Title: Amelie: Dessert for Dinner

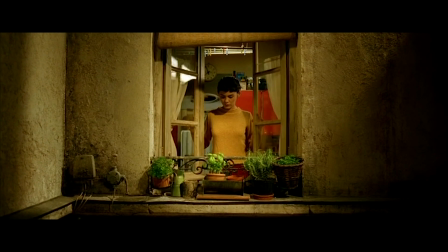She's not beating her grief by covering it up.
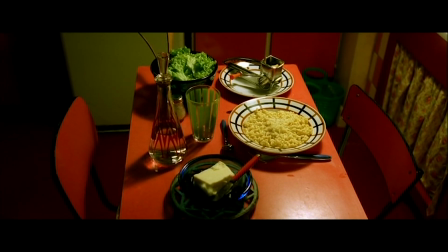And she's not fixing her solitude, her deep-rooted isolation, by laying booby traps of joy in others' wake, watching it from afar through panes of glass.
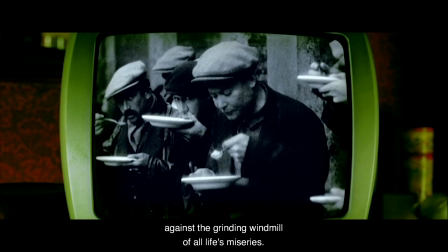Amelie, ever the director's inventive personal storyteller, lets us onto her realisation of this with a spoof French TV obituary.
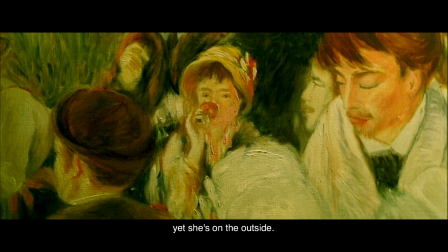The glass man himself, painting an allegorical Amelie, is onto her too, tapping at the glass at the edge of a delicate soul.
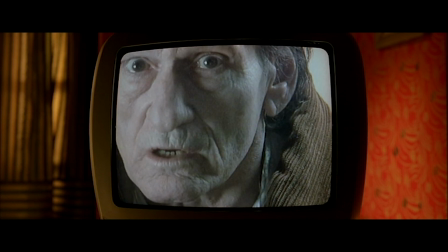He will eventually prove the final push Amelie needs, tragically because he knows what eternal isolation looks like.
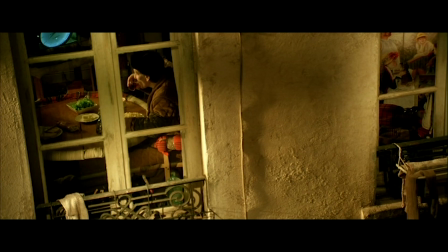Him. But which glass, I hear you ask? This glass.
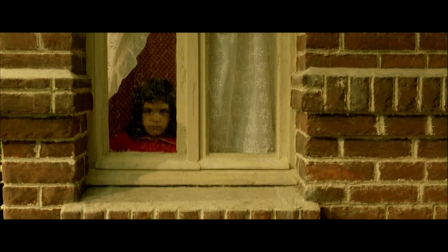The window in Amelie's home she stares out of from her sad, lonely, unloved childhood.
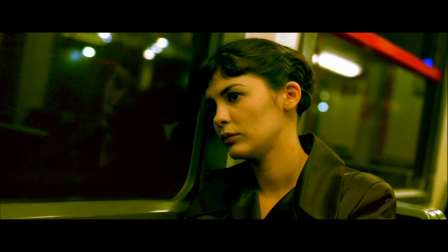Glass panes, agonisingly transparent yet physically impassable, communicate Amelie's isolation, her longing gaze outside her own psyche,
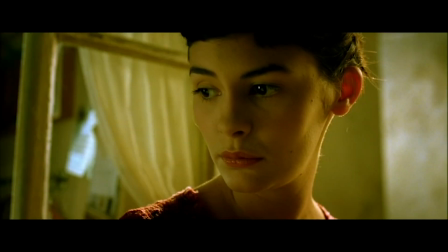her desire yet inability to connect with another human being, to feel in herself the joy of affection for the first time in her life.
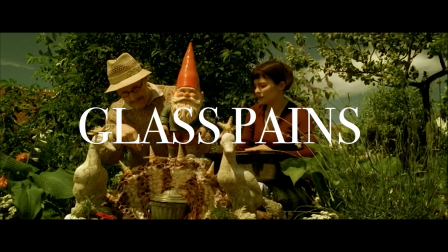These panes of pain, usually but not necessarily always glass, are omnipresent in the film.
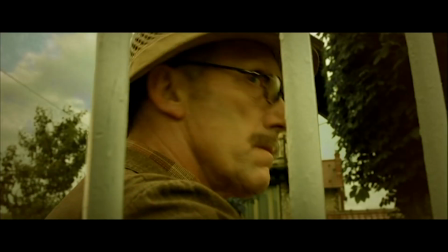They form its core theme. Not merely Amelie, but her widower father, the glass man, the bloke in the photo booth printouts.
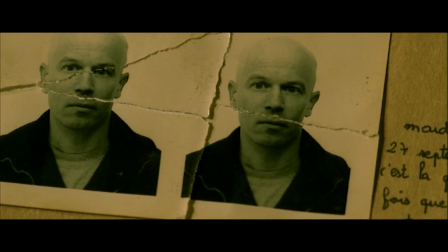All of them are visible but socially unavailable, and the message of the film is that for its characters, lost souls, or souls,
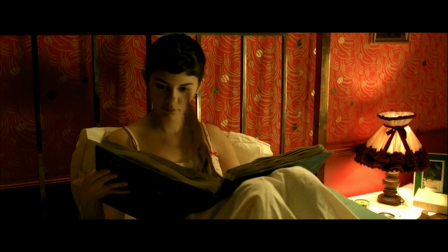floating around modern Paris by fleeting association after fleeting association, finally breaking this veil and discovering the soft human being underneath,
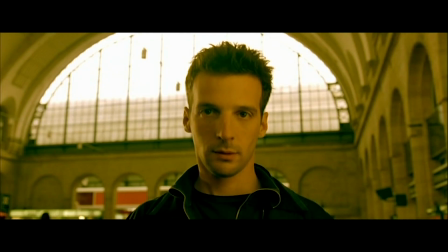you could say like the cracking through the coating of a creme brulee, is a moment of absolute, unbridled euphoria.
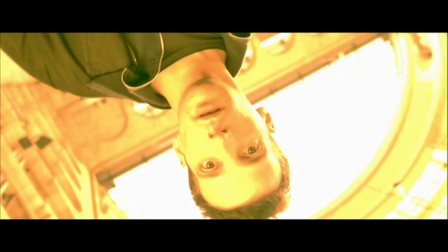Too much for Amelie with all her story work to communicate without Jeunet using similarly unbridled camera movement or carefully placed CGI.
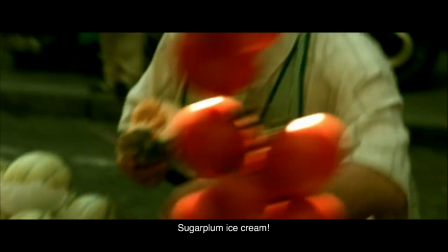Exhibit A, the blind man she takes for a walk down the street, describing everything to him, metaphorically opening his eyes, breaking the barrier of blindness that isolates him.
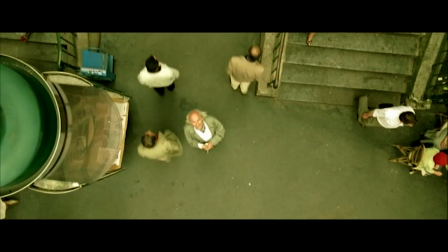This feeling of ecstasy is not red or green, but orange.
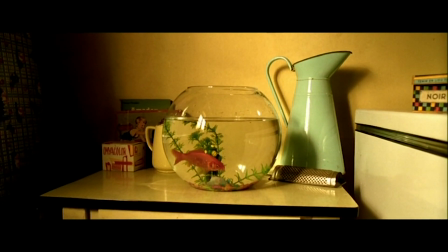Amelie's fish wasn't suicidal, it was trying to break out of its emotional fishbowl, and it made it. Yay! Why choose glass? Well, if your metaphor were much more subtle, all you'd be left with is the actor's emotion, and there's very little separating the outward appearance of internal isolation from that of just indistinct sadness, or meh. However, making the isolation more overt, or more aptly more opaque, would result in Amelie having nothing to look out through longingly. Isolation more accurately looks like this, but this isn't very interesting, nor is it likely to sprint around Paris on a quest of positivity.
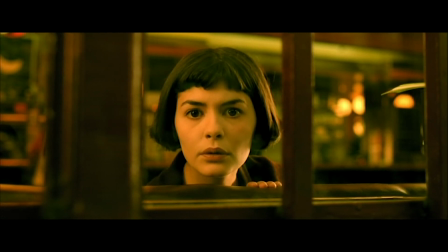The film gives us proof of that. Amelie's own panes of glass are often conspicuous, for us and for her, but sometimes they aren't.
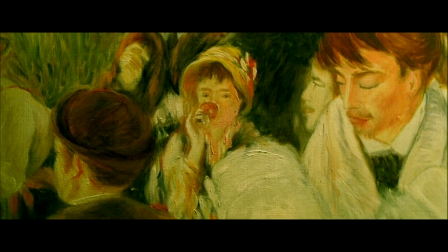Allegorical Amelie is trapped in a painting and hiding behind a glass of water. Water is used again at Canal Saint-Martin.
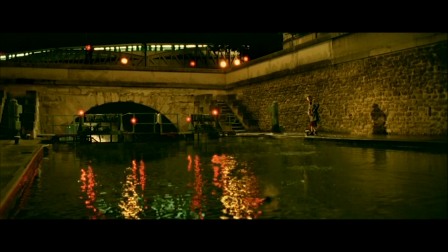You can't get here. I tried. Where Amelie desperately tries to shatter her barrier, skimming against its stones of joy that she picks up on her quest of positivity.
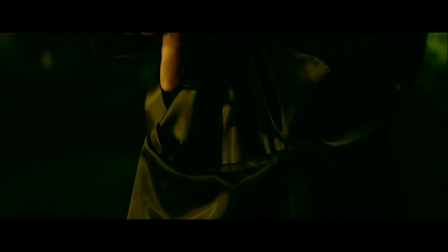It won't work.
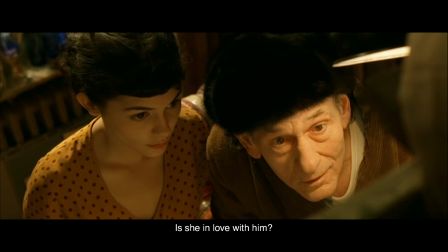The key to Amelie's restitution is in being loved, and where self-constructed pains of isolation are concerned, this is just as much a task of willing to feel loved, of destroying the pains, and equally letting someone destroy them with you.
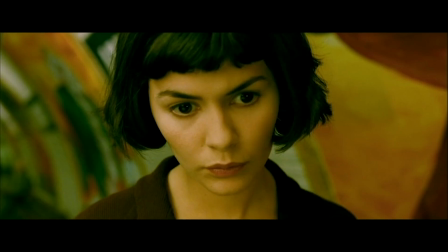Enter Nino, whose adorable love story with Amelie is another fairy tale made more plausible by understanding its subjective retelling.
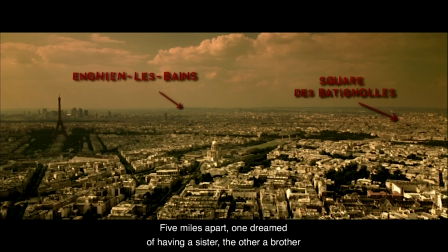It doesn't matter whether they did actually reflect sunlight at each other as lonely kids or not, only that in saying they did, Amelie deems their crossing of paths to have been fated long ago.
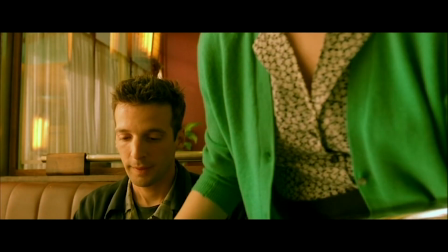Sent on a romantic wild goose chase, Nino, himself chasing the solution to his isolation, suitably responds to Amelie's longing, knocking at her window.
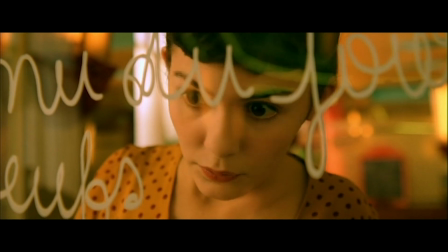Oh no. The meat of the film, its main story, is this, not the quest to return Brotteaux's box, as we're led to believe.
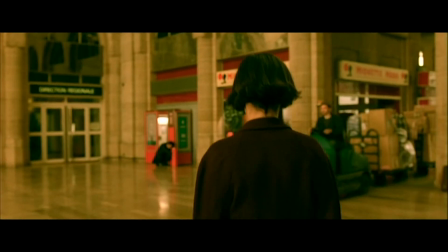That's achieved 1/3 through. It's a battle. Each time these characters come achingly closer to each other, the barrier either reappears or is put back up through fear.
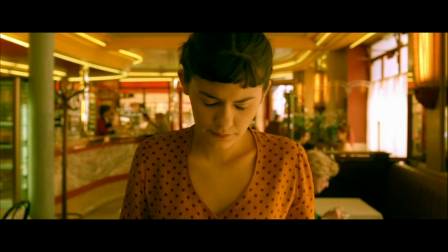Nino is put through the frustration of staring through these windows, ghouling through these costumes, listening through these phones,
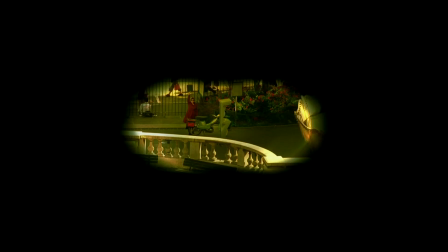running up the hill to Sacré-Cœur, and it's a big hill, only to achingly stare at his lover through the glass lens of a telescope.
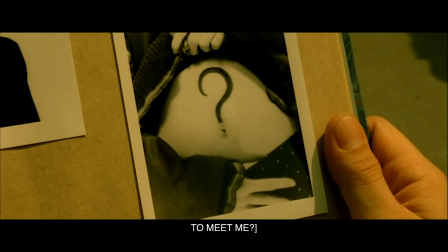But rest assured, he is slowly getting there. And Amelie is fighting her own fight.
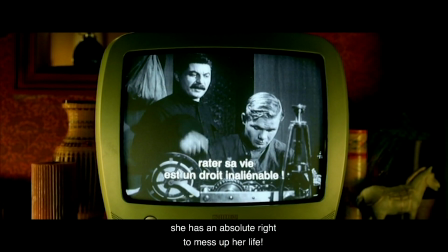She's coming to terms with the fact that merely vicarious pleasure isn't enough to fulfill her own happiness.
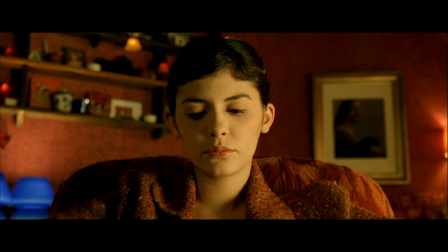She can't pull the strings of her own joy. She has to let it happen to her.